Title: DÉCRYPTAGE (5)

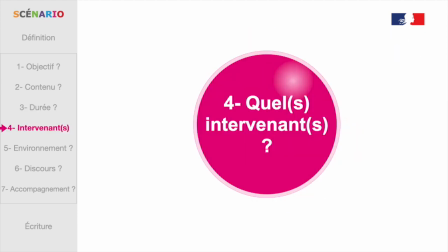4:21 Quatrième question, qui parlera dans la vidéo ? Cette personne sera-t-elle visible ?
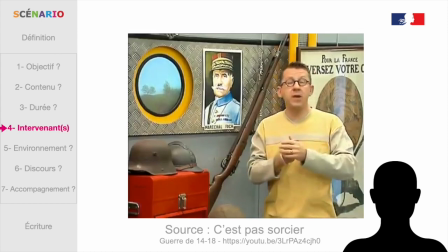4:27 Y aura-t-il d'autres intervenants ?
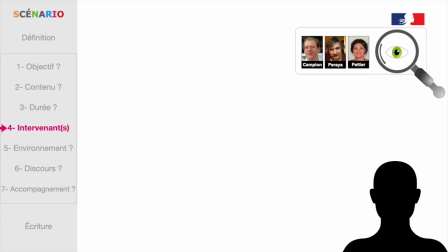4:29 Dans une publication de 2019, Baptiste Campion, Daniel Perraia et Claire Pelletier soulignent l'intérêt de filmer le présentateur.
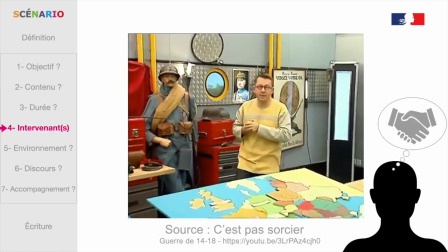4:38 Il montre que cela permet de créer une relation socio-affective entre l'enseignant et les apprenants distants.
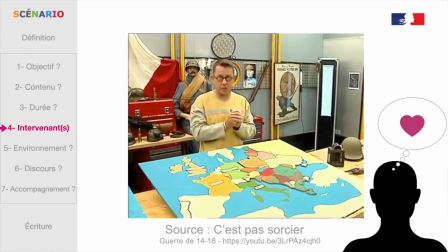4:44 Même si cette relation est médiatisée, elle aurait un impact sur la motivation des apprenants, leur engagement cognitif et leur persistance.
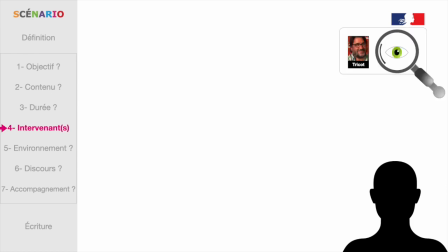4:53 André Tricot, dont j'ai cité les travaux dans le premier épisode, mentionne par ailleurs l'importance de voir à la fois le visage et les mains du
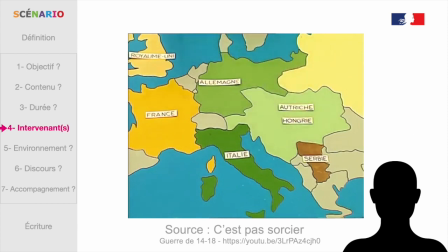5:02 présentateur et de favoriser tout ce qui permet de diriger l'attention des apprenants vers ce qui est important.
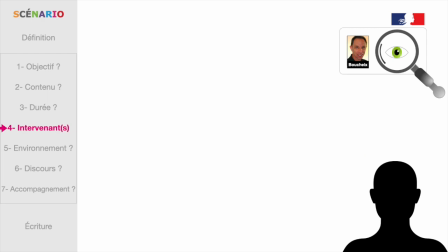5:08 Pouchex évoque lui aussi l'efficacité prouvée des vidéos, montrant des procédures gestuelles,
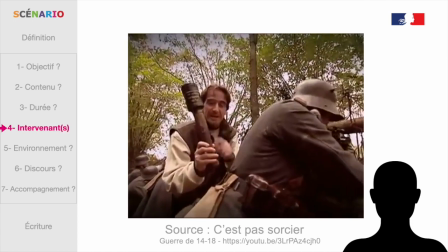5:14 en les mettant en relation avec la capacité naturelle des êtres humains à apprendre des tâches qui impliquent des mouvements, des activités motrices,
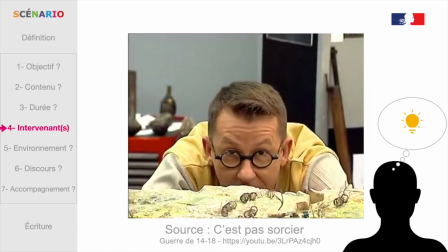5:22 en observant les gestes d'autrui.
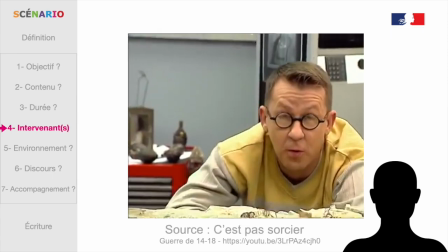5:25 Mayer précise que la voix humaine est plus engageante qu'une voix synthétique et que la présence à l'écran d'un présentateur incarné est encore plus efficace,
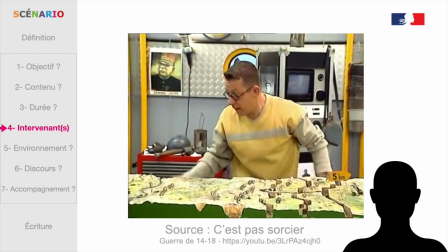5:33 notamment grâce au langage paraverbal.
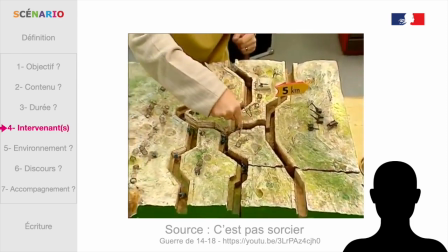5:35 C'est le cas, selon lui, à condition que le présentateur réalise des gestes signifiants et maintienne un contact visuel.
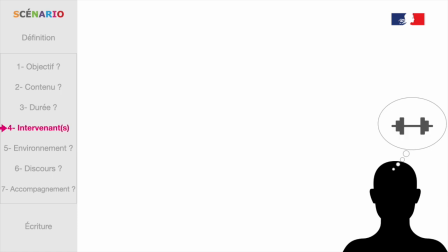5:44 Grâce à cette sorte de partenariat social, l'apprenant fait plus d'efforts pour comprendre le message pédagogique et apprend ainsi plus profondément.
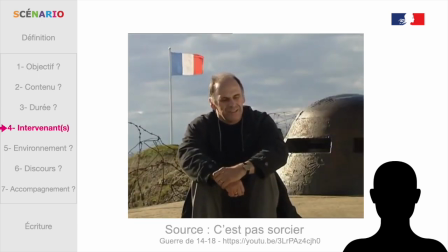5:53 Si en revanche, le présentateur ne regarde pas l'apprenant et n'engage pas cette relation calquée sur le réel, le présentateur devient un distracteur, selon lui.
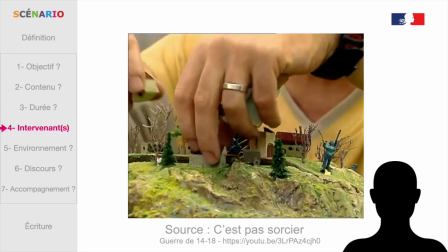6:03 Quand les informations affichées deviennent trop complexes, il est également préférable de ne filmer que l'élément à observer sans le présentateur.
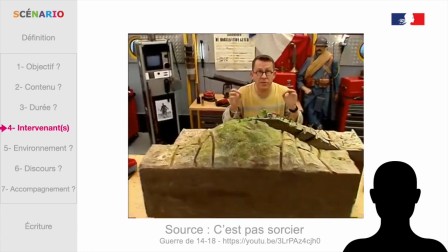6:12 Vous pouvez donc alterner des moments où le présentateur est visible, regard caméra,
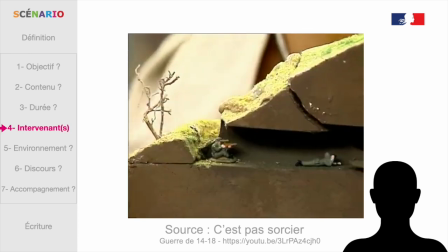6:17 main bien dans le champ, et d'autres où vous ne montrez à l'écran que ce qui est pertinent.
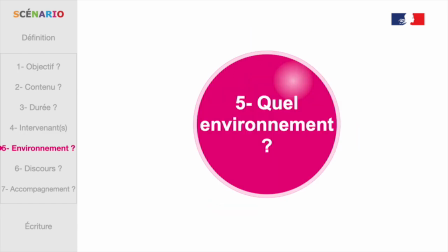6:23 Cinquième question. Quel environnement visuel et sonore allez-vous choisir ?
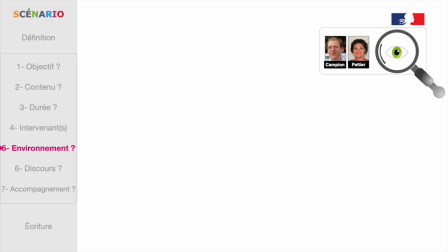6:28 Les chercheurs Campion et Pelletier soulignent l'importance de ne pas laisser le spectateur à l'extérieur de l'action et d'ancrer le discours dans un réel signifiant.
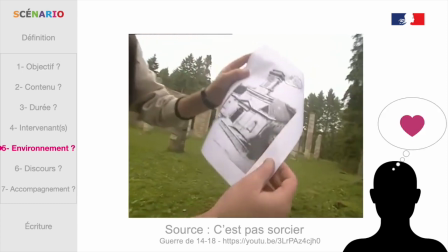6:39 Le spectateur comprend mieux et s'engage plus quand la scène filmée lui permet de reconstituer des images mentales,
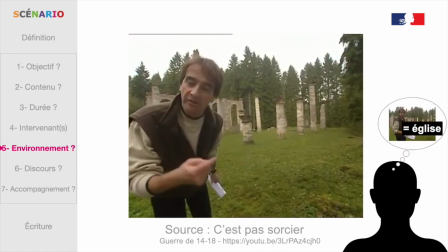6:46 des lieux, un décor qu'il peut identifier.
Tu as vu tous ces cratères autour de moi ?
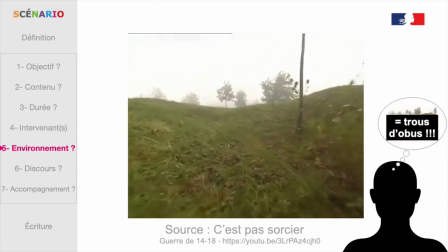6:52 Ce sont en fait des trous d'obus, c'est-à-dire la violence des combats qui ont eu lieu dans la région.
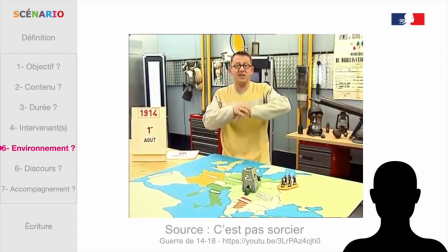6:58 Les chercheurs évoquent également l'intérêt des objets signifiants dans ce décor,
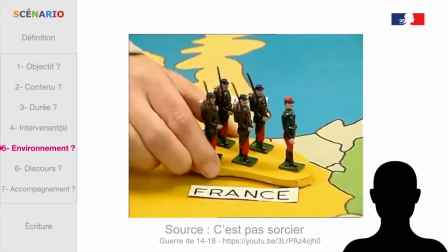7:03 et notamment la manipulation concrète d'objets par le présentateur pour favoriser cette compréhension.
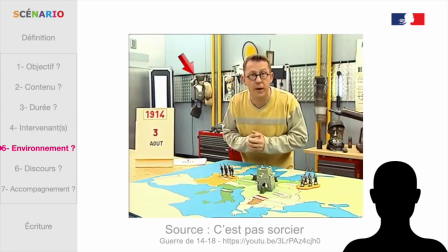7:08 Comme tout est signifiant pour les spectateurs, faites attention à tout ce qui est visible à l'écran. Un objet ou une situation incongrue deviendra immédiatement un distracteur pour les apprenants.
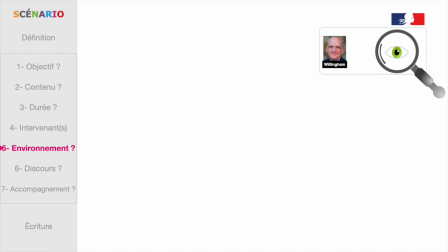7:20 Par exemple, Willingham évoque l'anecdote suivante. Une enseignante d'histoire a cru bien faire en s'habillant en toge pour faire un cours sur la Rome antique.
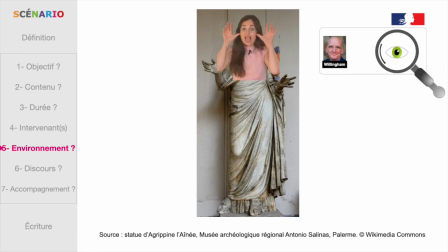7:29 Les élèves, ilart, se sont focalisés sur sa tenue inhabituelle et ne sont pas parvenus à se concentrer sur le contenu du cours. Meilleur qualifie ce type de distracteur de détails séduisants à manier avec précaution.
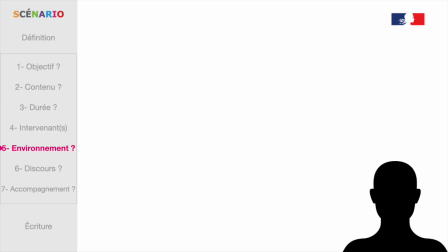7:43 Par ailleurs, pour faciliter les apprentissages, vous devez veiller à orienter l'attention des apprenants dans la bonne direction. Ce guidage visuel est essentiel.
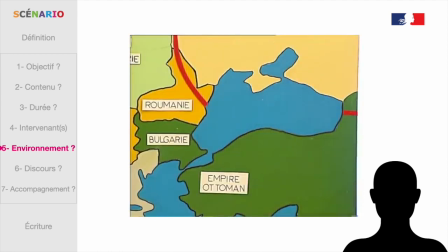7:52 Pensez bien à synchroniser ce que vous dites et ce que vous montrez et à guider l'attention des élèves vers l'endroit pertinent, au moment pertinent.
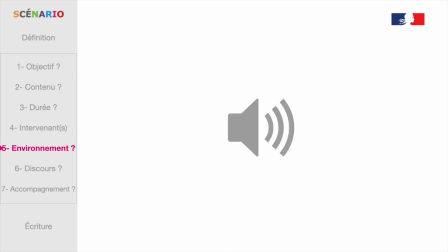8:01 L'environnement sonore est plus rarement exploité dans une vidéo pédagogique.
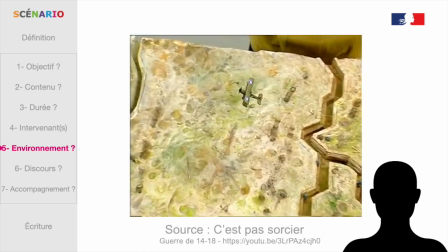8:05 Pourtant, il contribue fortement à la représentation mentale du réel évoqué ou à la production du sens.
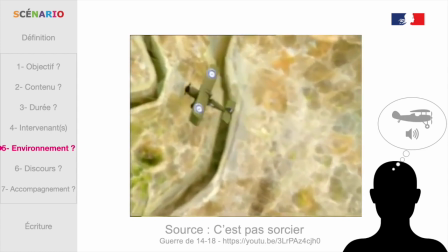8:12 Et des avions qui survolent les positions aimées.
Une musique instrumentale, par exemple, pourra générer de l'émotion.
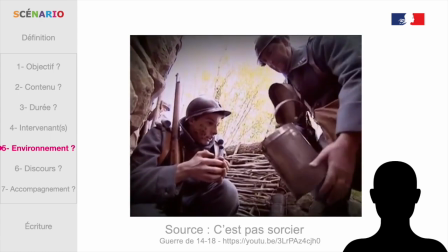8:21 « En hiver, on vit dans le froid et dans la boue et c'est sûrement pas la soupe préparée en deuxième ligne qui aide beaucoup à remonter le moral.